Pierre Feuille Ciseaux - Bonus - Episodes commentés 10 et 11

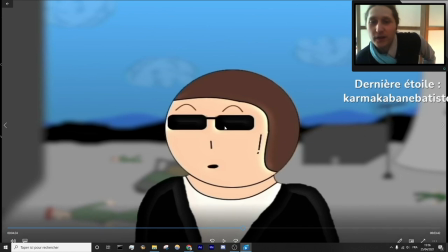Là, ça m'a pris littéralement une minute, ce que je viens de faire. Et le fait qu'il ait une tête ronde, j'avais aucune raison de le faire, si ce n'est qu'il ait l'air encore plus lamentable.
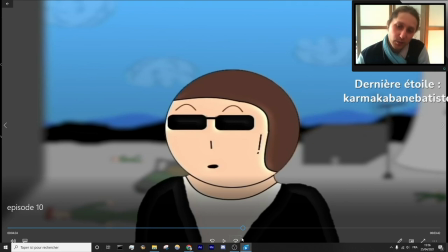C'est marrant d'ailleurs, parce que j'avais oublié, mais j'ai fait une oreille en point d'exclamation. Et du coup, là, il est encore plus beau.
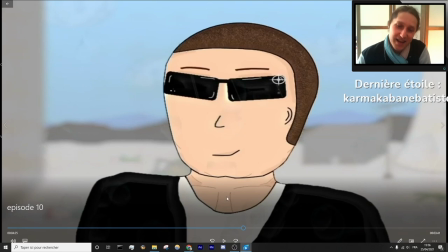Avec les muscles et tout.
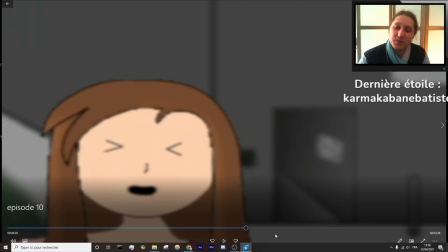Il y a deux dessins animés qui font le coup du changement radical de la qualité du dessin et que du coup ça m'a fait beaucoup rire.
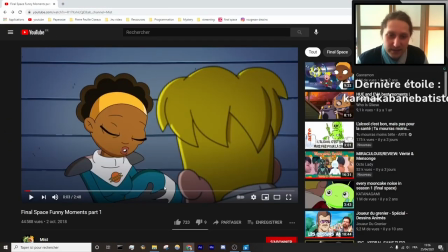Il y a dans Final Space, à un moment donné, quand t'as... C'est quand... Faut
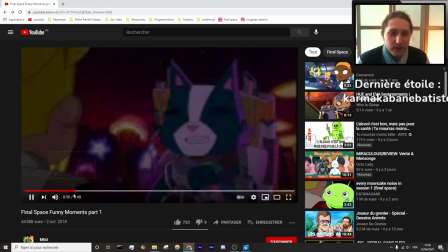que je retrouve. Voilà. Quant à Gary qui demande des conseils de drague à Avocato.
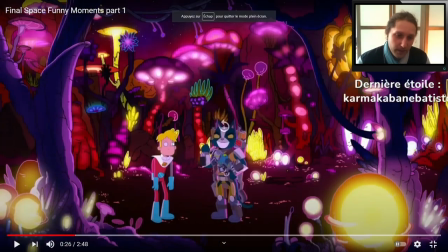Et donc.
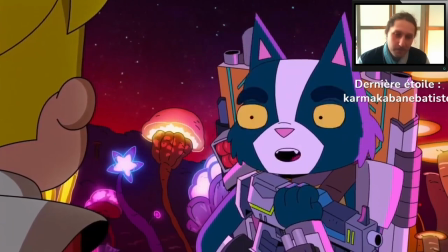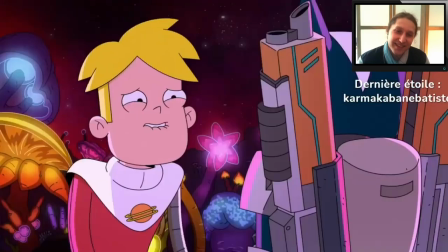Too much or just enough? Oh my wow! Oh my wow! It's glorious!
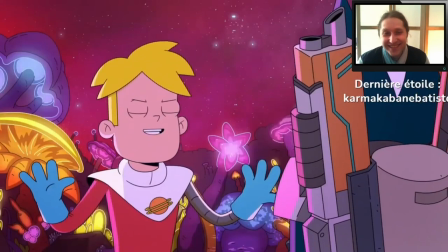Yeah, so you got it? I got it! It's done! Done and done! Hi, Quinn.
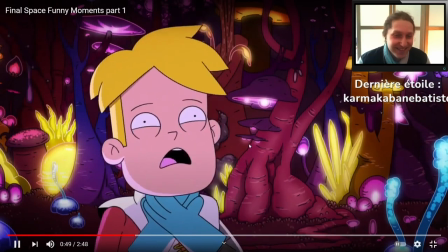Too little or just enough?
Enfin voilà, moi c'est le Lord Black, il fait beau courir.
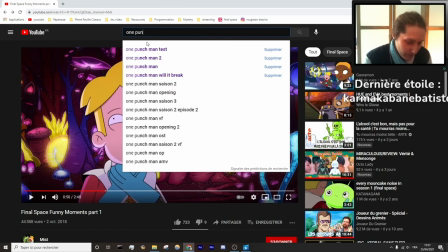Et il y a un autre passage, enfin il y a un, dans un autre dessin animé, One Punch Man Training.
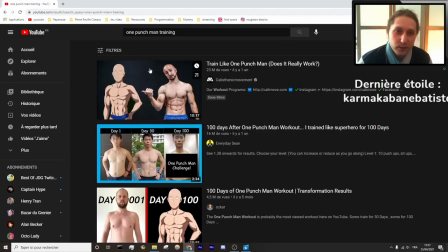Je devrais trouver. Non. Non. Peut-être que je ne vais pas mettre training. Si je mets funny scene, peut-être.
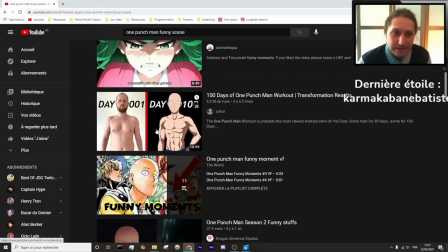Non. Destroy. Peut-être destroy.
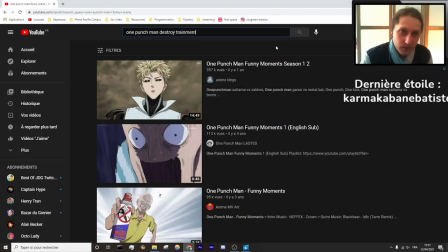Train. Ment. Ah bon, j'ai trouvé.
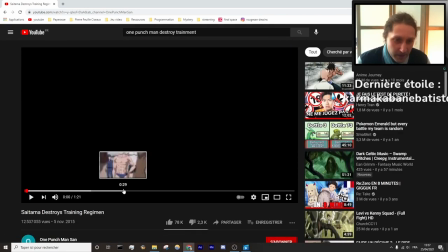Je sais pas comment, j'ai eu de la veine. Mais ça doit être. Voilà, c'est là.
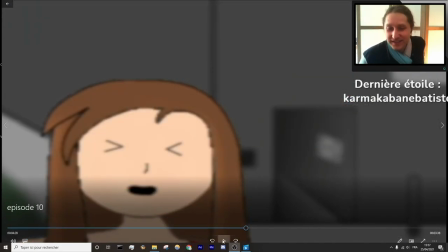Voilà, ça me faisait marrer, donc j'ai fait la même chose. Et j'ai un peu galéré, mais j'ai fini par y arriver.
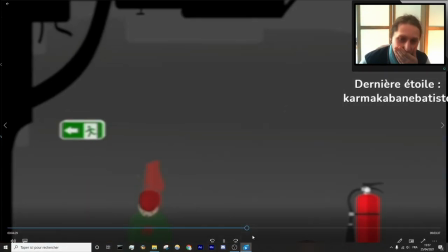Parce que je suis pas très bon en dessin, en vrai. Ça, c'est un dessin qui a changé plusieurs fois.
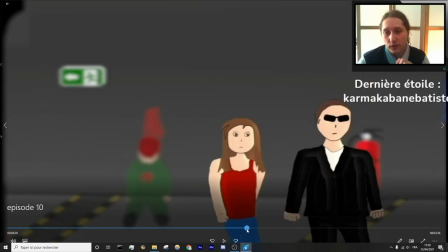En tout cas, au niveau des détails. Pardon, je vous ai toussé dessus. Pas celui-là, celui d'après, en fait.
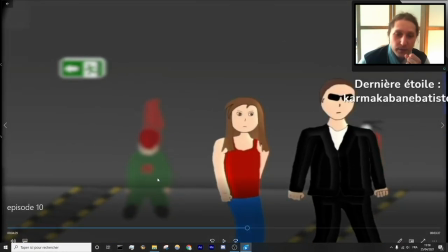Donc ça, ça ressemblait exactement à ce que j'imaginais, par contre. À ceci près que quand je l'avais fait trop solide, je trouvais que ça attirait trop l'attention. Et donc, je l'ai mis semi-transparent. Et du coup, là, on voit qu'il y a le sol qui... Il y a le trait du mur du sol qui est là, quoi.
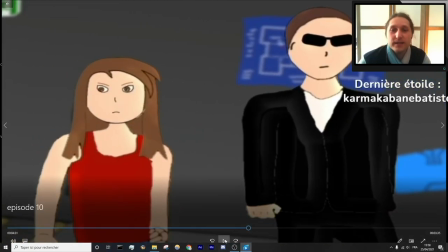Voilà, c'est ça, ce détail que j'ai changé. J'ai rajouté le bras de la cyborg, en fait, parce que plus tard, quand on tombe sur la cyborg d'un seul coup, on est un peu surpris. Autant les gardes, tu vois, comme ils ont tous la même tête, ça va, on les identifie, mais la cyborg, du coup, on se demandait un petit peu qu'est-ce qui se passe. Et donc, pour qu'on déjà se familiarise avec elle, j'ai essayé de l'introduire avec une pièce détachée, quoi.
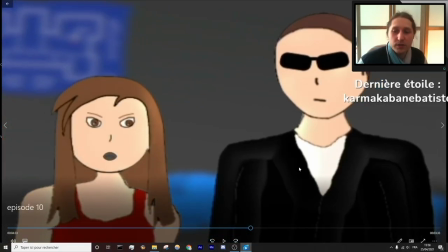Du coup, que j'ai bien mise là, tu vois.
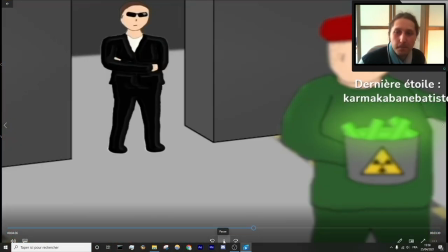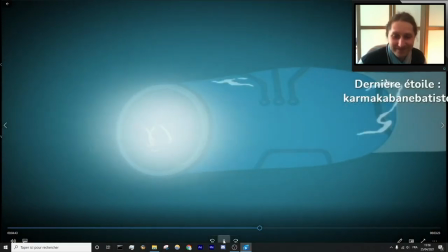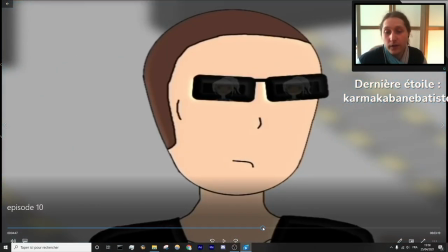Et là, j'ai mis son... C'est vrai que du coup, je détaille pas énormément, mais parce que...
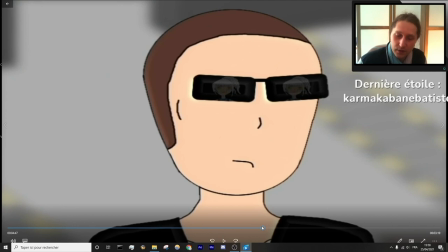Bah parce qu'après, les dessins parlent d'eux-mêmes, et j'ai envie de dire, je me suis vachement appliqué, mais je vais pas expliquer comment j'ai fait les choses, quoi.
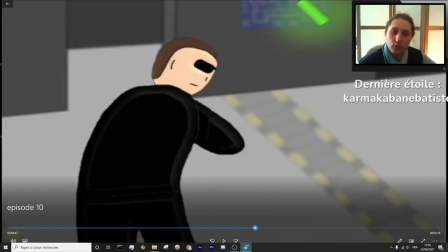Genre, je vais pas... Enfin, là, je donne un exemple de choses que je vais pas m'amuser à expliquer, parce que ça parle de lui-même.
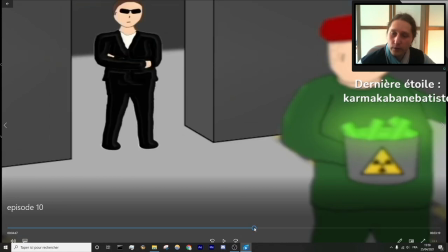Mais là, typiquement, il est au premier plan, il est pas flou, l'arrière est flou, et pour que l'œil passe sur lui, et ben non seulement il y a un mouvement qui se passe, donc l'œil est attiré,
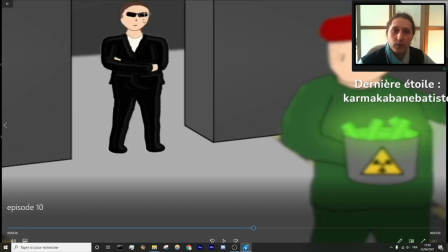et aussi, lui devient flou, et lui non. Et là, il y a un mouvement supplémentaire pour toujours attirer l'attention. Donc voilà, c'est juste du travail. Donc, le dessin parle lui-même, mais je ne vais pas m'amuser à détailler à chaque fois ce genre de choses, quoi.
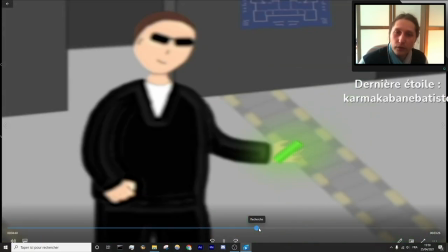Et là, j'ai la même chose. Reflou avec un mouvement. Enfin voilà, quoi.
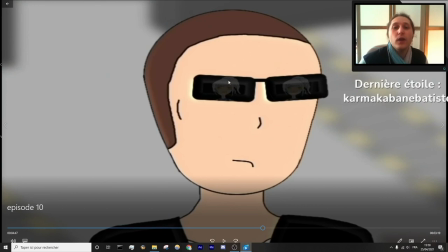Juste, par contre, ce que je peux détailler, c'est que du coup, là, la cyborg, pour encore une fois qu'on se familiarise avec elle, j'ai mis son reflet dans les lunettes.
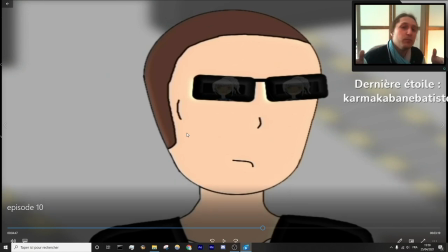Donc là, ça fait deux éléments que l'inconscient aurait pu choper, même si celui-là est plus fort, hein, parce que la pièce détachée, fallait le trouver.
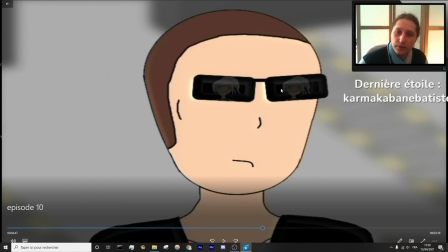Ça, c'est un élément plus direct, tu vois, on voit dans ses yeux, on voit le reflet de quelqu'un, et donc on est un peu moins choqué quand on la voit, quoi.
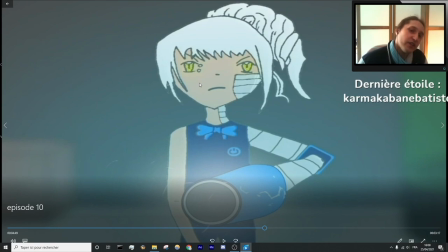Ça, c'est d'ailleurs l'un des seuls dessins que j'ai fait à la main, et je l'ai fait longtemps avant, hein.
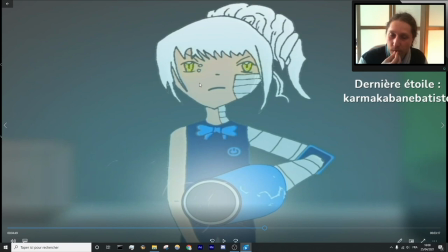Je crois que je me suis amusé à un moment, un jour. Je dessine très peu.
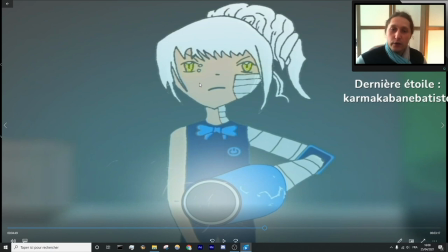Mais je dirais qu'une fois tous les 5 ans, ça me prend, je me dis tiens, je vais faire un dessin. Et elle, je l'avais dessinée pour le coup, elle avait beaucoup plus de détails à la base. Hein. Je vais sortir mon disque dur externe, parce qu'en principe, je devrais la retrouver, sa version d'origine, mais elle était censée avoir beaucoup plus de détails sur elle. Le truc, c'est que dans l'animation, le problème, c'est que les détails prennent le pas sur ce qui est important,
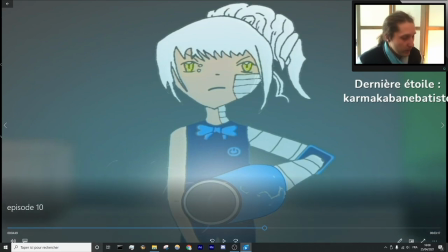et il faut privilégier le mouvement et l'absence de détails, parce que sinon, ça attire l'œil,
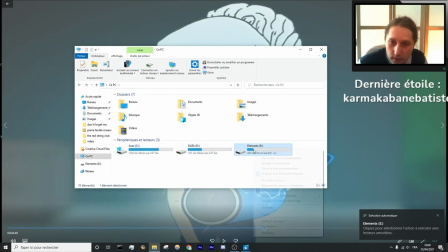et c'est contre-productif, parce que c'est le contraire de ce qu'il faut. Hop, c'était là, donc il faut que je fasse demi-tour ici, voilà, parfait.
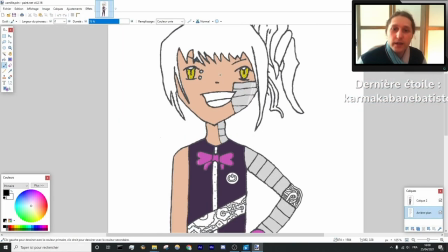Sauvegarde, où est-ce que je l'ai mis? Il est là, voilà, nickel. Regardez, donc là, avec son sourire, donc ça c'est le dessin, hein, tel que je l'avais.
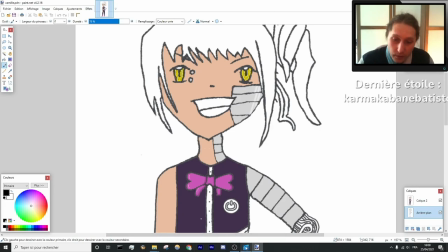J'ai longtemps cherché pour les couleurs, j'ai vraiment galéré. Donc c'est, je suis assez content du choix que j'ai fait au final, parce que j'ai beaucoup galéré à trouver les couleurs.
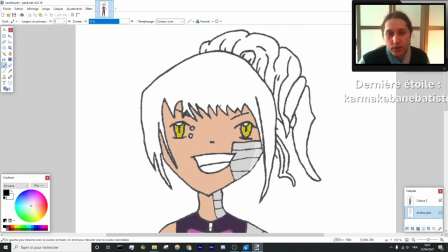Blanc pour les cheveux, ça a jamais été certain. J'imaginais peut-être une espèce d'orange. Le problème, c'est que ça faisait trop de couleurs différentes.
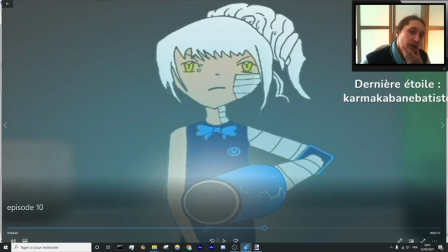Il faut éviter aussi un maximum de faire trop de couleurs. Donc là, il y a trois thèmes de couleurs, hein, cyan, bleu et jaune pour les yeux, avec éventuellement du gris.
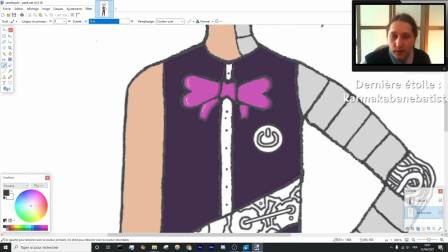Enfin voilà, pas beaucoup de couleurs. Donc là, j'avais mis un reflet. Les couleurs, je les avais rajoutées à l'ordi, mais le dessin, je l'avais fait à la main.
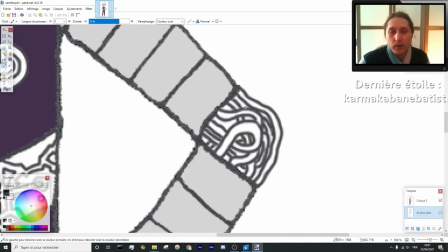Donc là, j'avais mis des fils. En vrai, ça aurait pu être bien, mais encore une fois, s'il y a trop de détails, ça attire l'attention.
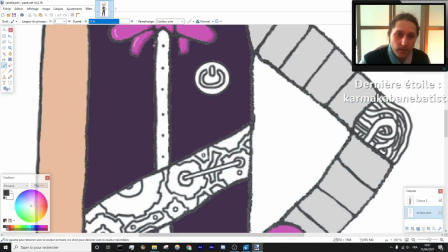Là, elle avait un bouton power, je crois que je l'ai retiré. Là, elle avait voilà toute une un système de boutons exactement comme bah comme le fringue que je porte en ce moment quoi. Il y a des boutons. Je crois. On les voit pas, mais il y a pas la démarcation comme ça.
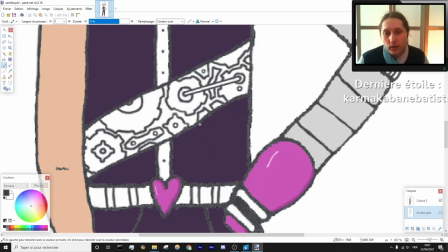Et tout un tas d'engrenages que je trouvais cool, que je pensais faire tourner en temps réel, mais encore une fois, ça je les ai retirés. Il y avait un cœur sur sa ceinture.
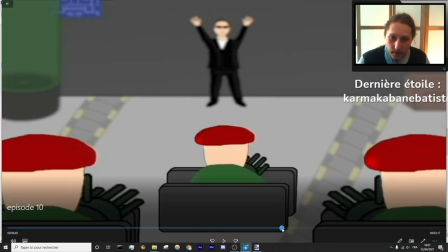Je crois que je l'ai laissé le cœur. Je l'ai laissé. Ouais, je l'ai laissé.
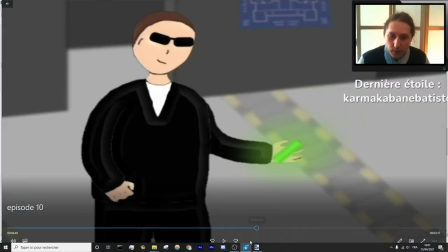Voilà. Ah, j'ai même laissé le bouton. Tiens, effectivement. Et je crois que c'est tout pour les détails.
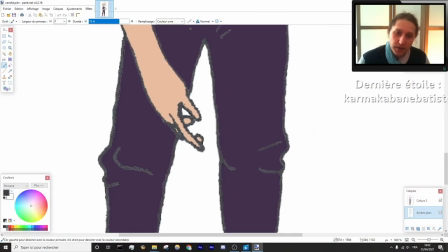Si ce n'est, oh oui, j'ai galéré à la faire cette main. Il m'a suffi de la dessiner une fois et puis c'était bon quoi.
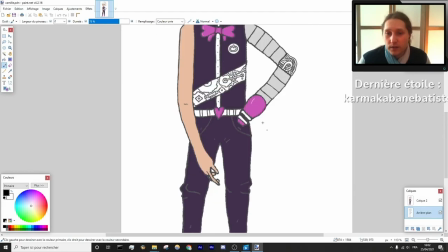Avec le bras canon. Hein. Et puis après j'ai décidé, je l'ai fait plus gros pour le dessin animé parce que clairement c'est ça qui attire l'attention.
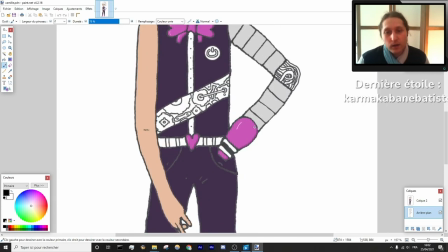Parce que quand j'ai collé le dessin, ça allait pas. Le bras était trop petit alors que c'est ça la menace. Tu regardes.
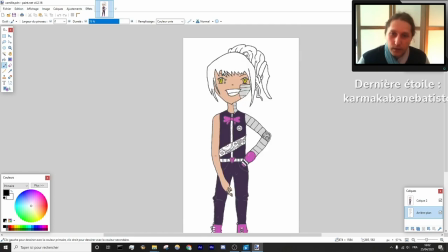D'ailleurs elle est disproportionnée. Sa tête elle est un peu grande. En vrai je sais pas si elle est prône pour une proportion.
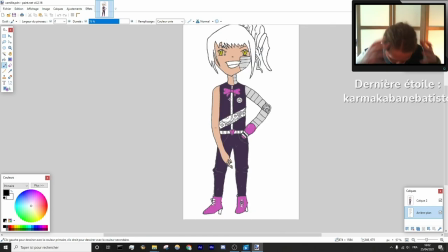Non, je trouve sa tête elle est carrément grande en fait. Elle fait la taille de son torse, tu... Et le canon qui était trop petit, donc j'ai agrandi.
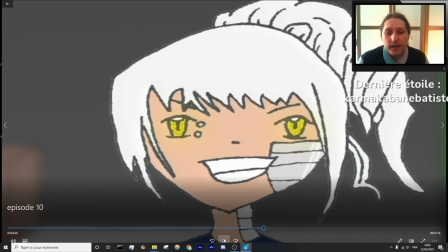Voilà, donc on en était. J'aime beaucoup le petit zoom avec le fait qu'elle arrête de sourire.
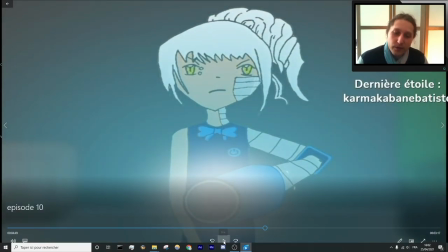Et la lumière pas naturelle dans ses yeux qu'on voit encore plus quand il y a ce... Quand ça tire au bleu comme ça. J'aime beaucoup le résultat.
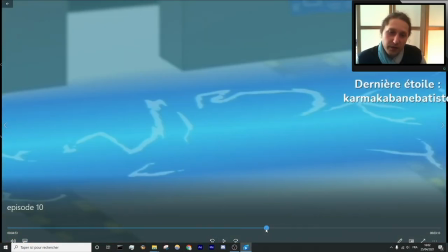J'ai hésité à rajouter des effets de particules, du sol qui se déglingue et tout. Le problème, c'est qu'en fait, quand elle tire contre le mur, si je mettais les mêmes effets qui partaient que sur le sol, du coup, ça faisait genre il y avait un sol qui continue. Bref, c'était pas, ça aurait été beaucoup de travail pour obtenir un résultat pas si dingue, donc j'ai juste laissé tomber.
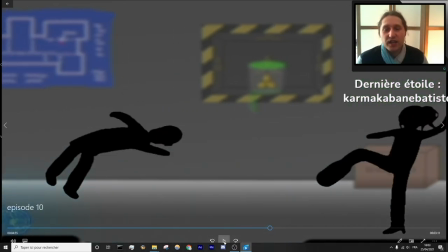Alors là, la choré, je l'ai totalement pompée
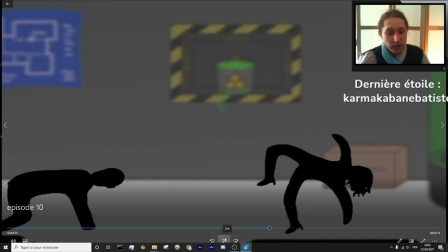de la vidéo que je vais vous montrer parce que je vais vous montrer le storyboard juste derrière, hein, c'est obligé. Sauf cette cascade que du coup j'ai rajoutée.
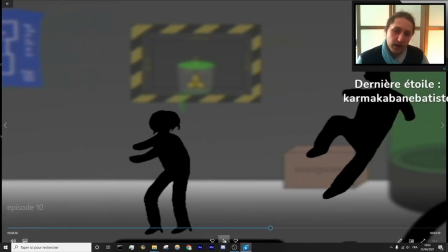Voilà, ça y était pas.
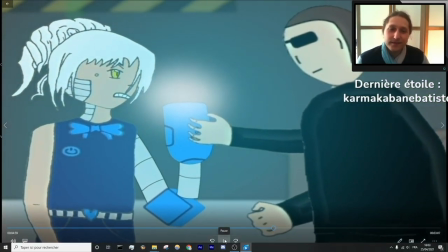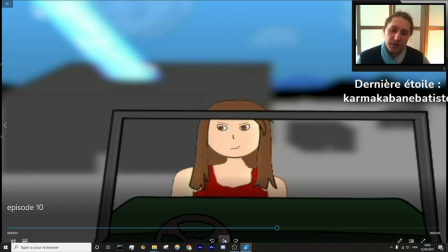Ça aussi, c'est pas du tout ce qui était sur le storyboard, mais en fait, il faut savoir que le storyboard,
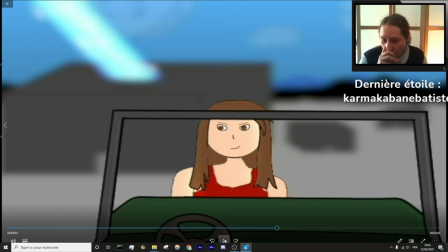on passait d'une scène à l'autre trop rapidement et avec pas d'éléments de jointure. Donc en fait, ça faisait perdre le spectateur. Et donc, quand j'ai pas refait le storyboard parce que je trouvais que c'était pas la peine, je savais déjà que c'était pas bon et j'avais une vague idée de ce qu'il fallait que je fasse. Donc j'ai simplement fait les dessins comme je devais les faire, toi.
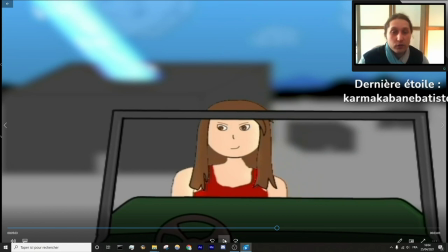Parce que le storyboard, ça m'aidait à savoir ce que je devais faire, mais une fois que je savais, enfin comme ça aurait été une perte de temps de refaire le storyboard alors que j'étais déjà en train de travailler sur le dessin et le fait de corriger les erreurs du storyboard. Donc
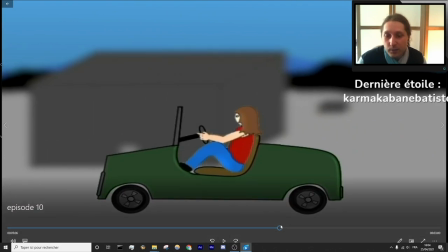j'aime beaucoup comme j'ai galéré,